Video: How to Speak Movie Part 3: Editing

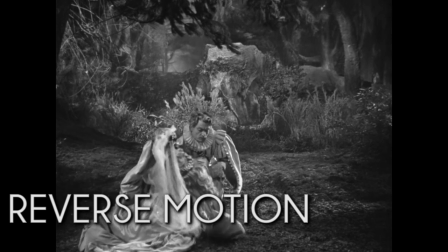8:20 And finally, reverse motion, which plays the action backwards, giving it a dreamy feel, allowing for impossible things to happen.
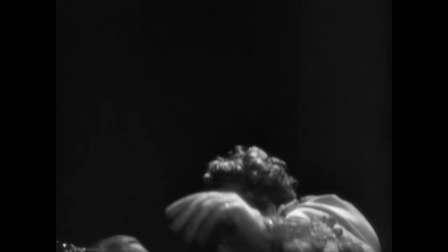8:29 Impossible things can also happen between shots, through intentional breaks in continuity.
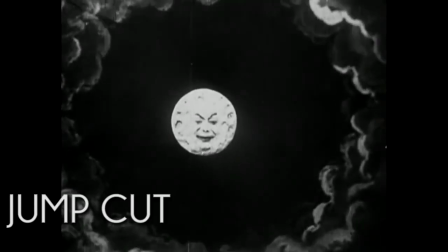8:34 The oldest and most famous kind of break is the jump cut, in which a piece of time is cut out of a shot,
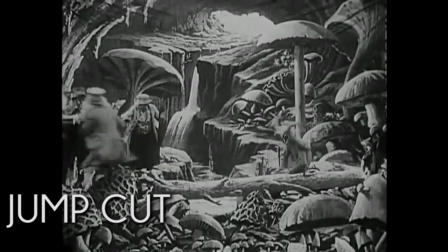8:40 allowing this capsule to land on the moon, and this moon creature to disappear in a puff of smoke.
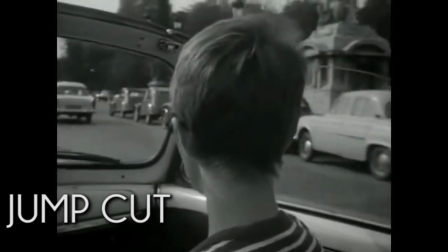8:46 A jump cut done creatively can have some interesting effects, from simply cutting out the dead weight of a scene,
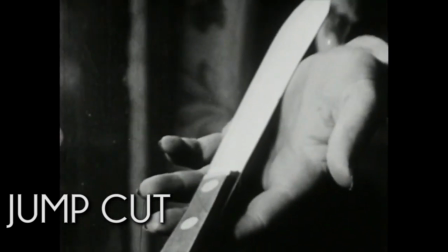8:52 to poetically showing connection between objects, like in this surrealist short. This scene uses cuts to make a joke about the nature of editing film.
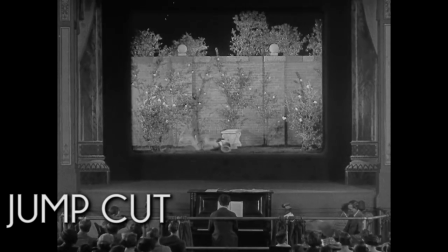9:00 The entire background changes every time the man tries to adjust to the new shot. This scene was shot with the actor doing the same action in different settings and linked together using the match cut,
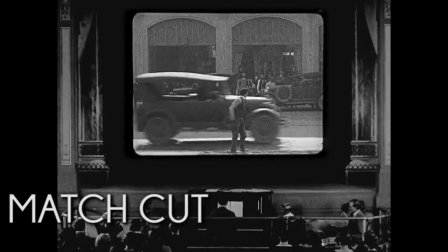9:12 a technique using two shots with similar graphics to transition between scenes.
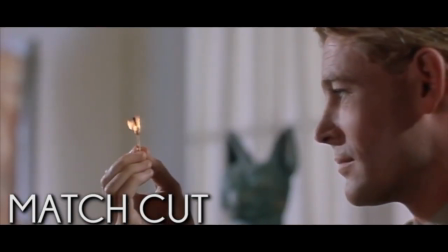9:17 This match cut involves an actual match and a thematic match. Here, the heat of the fire is linked to the heat of the desert.
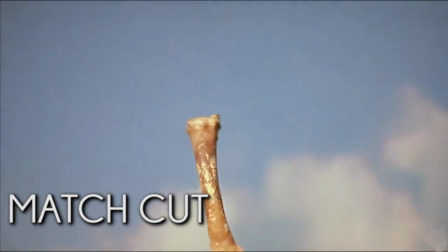9:25 This famous match cut is symbolic. A proto-human weapon is matched with a nuclear satellite.
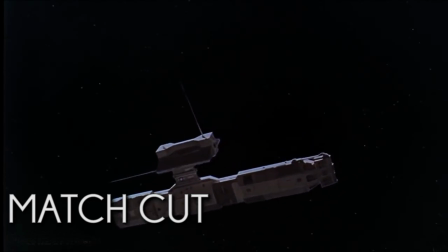9:31 Millennia of military history summarized in a single cut.
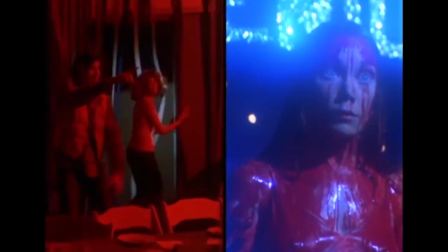9:35 Sometimes a connection can be made by showing two shots in the same frame, as in the case of the split screen,
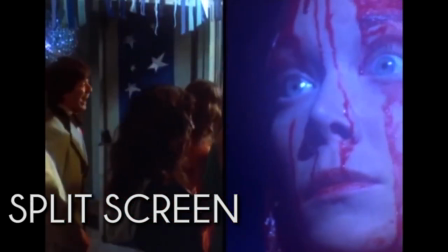9:41 where two or more shots are spliced into the same frame, showing simultaneous action.
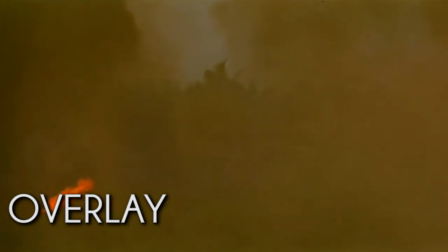9:47 Or they can be merged, such as in the overlay, where part of one shot is placed over another shot, compositing the two.
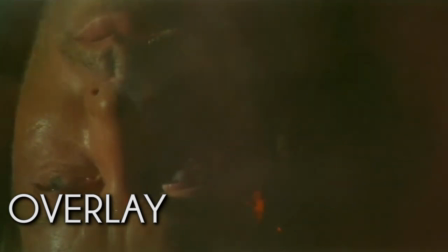9:55 This man is thinking back to his time at war. Slow dissolves into helicopters, visually matched with the fan in his hotel room.
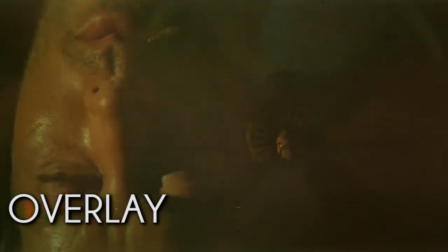10:03 Trauma expressed through dissolves and overlays.
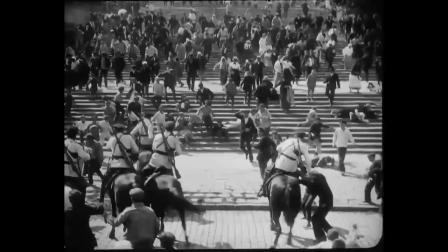10:07 But the oldest, most paradoxically simple and complex editing technique is the montage,
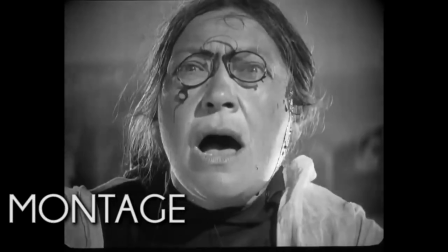10:12 from a French term meaning assembly or setup.
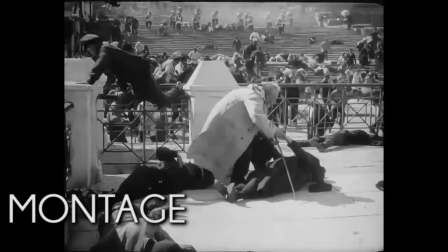10:16 A montage is a quick series of shots linked together through a theme or through time, separate shots cut together to create a third meaning.
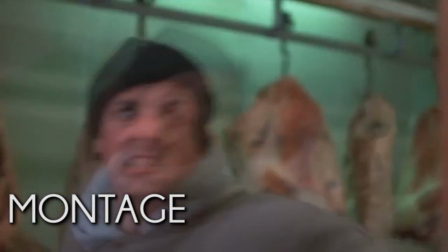10:24 It has plenty of uses in mainstream and experimental cinema. This is a famous mainstream example.
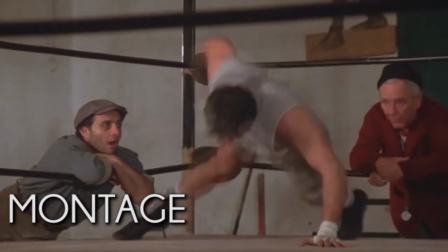10:29 A long period of intense preparation is quickly summarized through shots of this man's exercises.
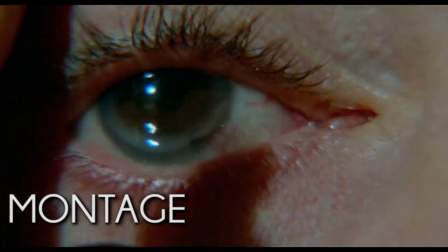10:35 It can also show ritual, like this self-destructive man's morning routine.
It's showtime, folks.
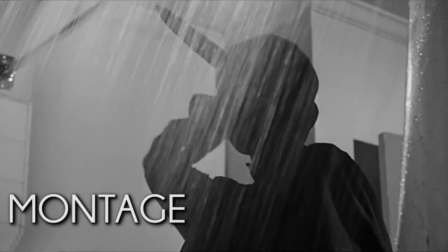10:41 Or suggest an act without ever showing the act itself. Note that we never see the knife actually stab this woman.
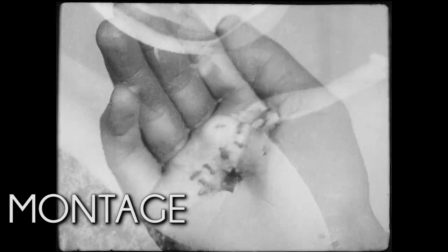10:49 It's a stylized expression of reality. But montage can also show unreality, symbolism, expressionism, and dreams.
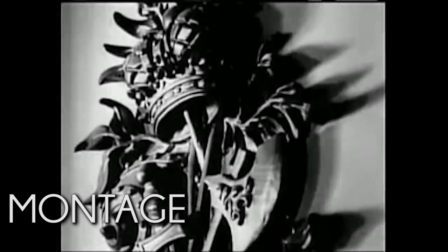10:58 And it can show someone's political views. This communist film uses montage to humiliate a politician,
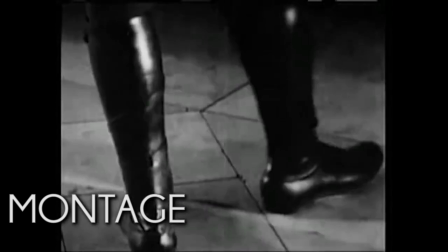11:04 showing his shiny boots, then his stately posture, then a mechanical peacock.
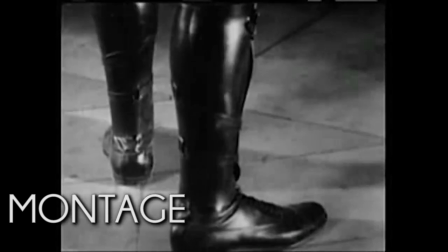11:10 But just as there are 1,000 ways of saying anything, there are 1,000 ways of staging a scene.
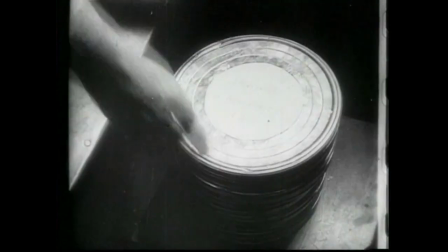11:16 These are all ways that a story is told, and the way that they're told is as important as the stories themselves.
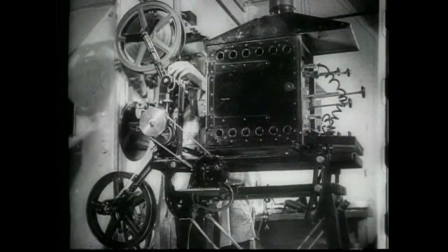11:23 Now, this glossary isn't comprehensive or even entirely precise,
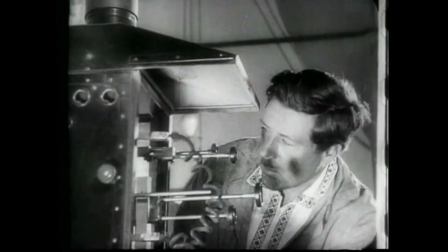11:27 and it certainly can't walk you through every scene to show you how it works, but hopefully it's giving you the right words to describe what's going on in a moving image.
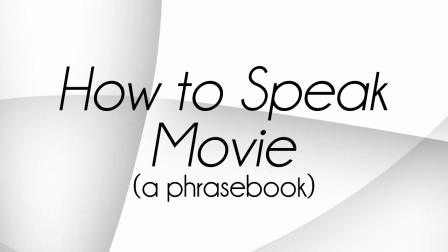11:35 It's all just in knowing what to look for. Happy moviegoing, and thanks for watching.